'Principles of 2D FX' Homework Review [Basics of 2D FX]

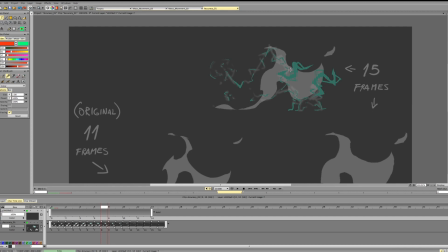57:33 So we won't have a very good general sense of form, have to repeat in big shapes, but we don't get very nice continuous shape.
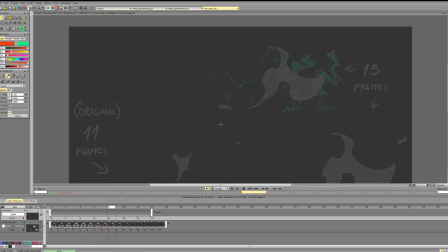57:47 So it would be nice to have very thought out general direction and general shape, and adding a bit of these smaller shapes, but not over abundance, because right now there are a lot of bigger shapes,
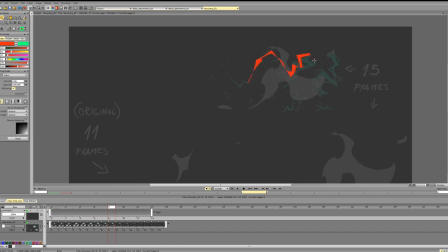58:03 a lot of smaller shapes, but we don't get a very good general bigger shape. So we need these smaller shapes to emphasize the motion and don't distract us from it too much. And right now there are just so many of them that it's very hard to keep track of the general motion.
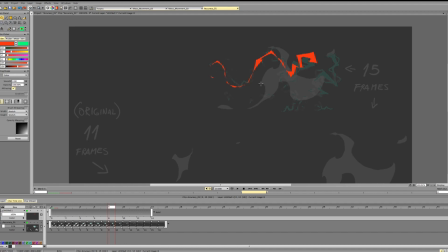58:22 So we want to add clarity to the animations. And that's it for the breakdown, I guess. I hope it helps you.
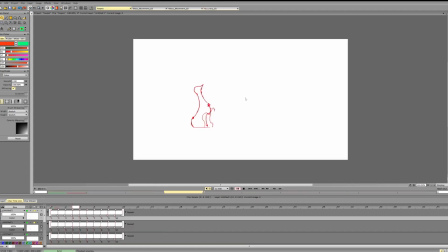58:35 This is another way to plan for animations.
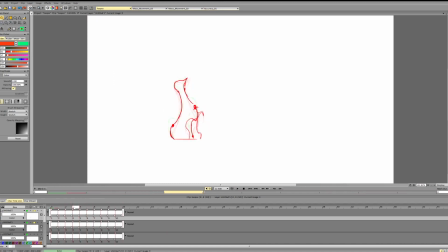58:38 So instead of using bubbles, you can use dots as well to mark off the edges, and you're just animating the dots first. Let's find the dots. So duplicate it and I show you the dots.
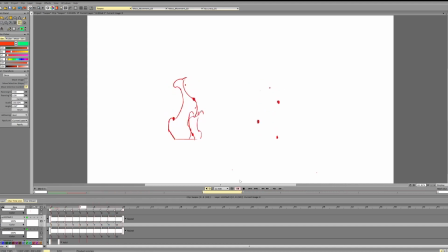58:59 So I'm just using dots with different timing and spacing, and then I am using them to mark off the edges of the fire. So that's another way to plan fire animations, or any other animation in general. So hope that helps you, and wish you good luck with your animations.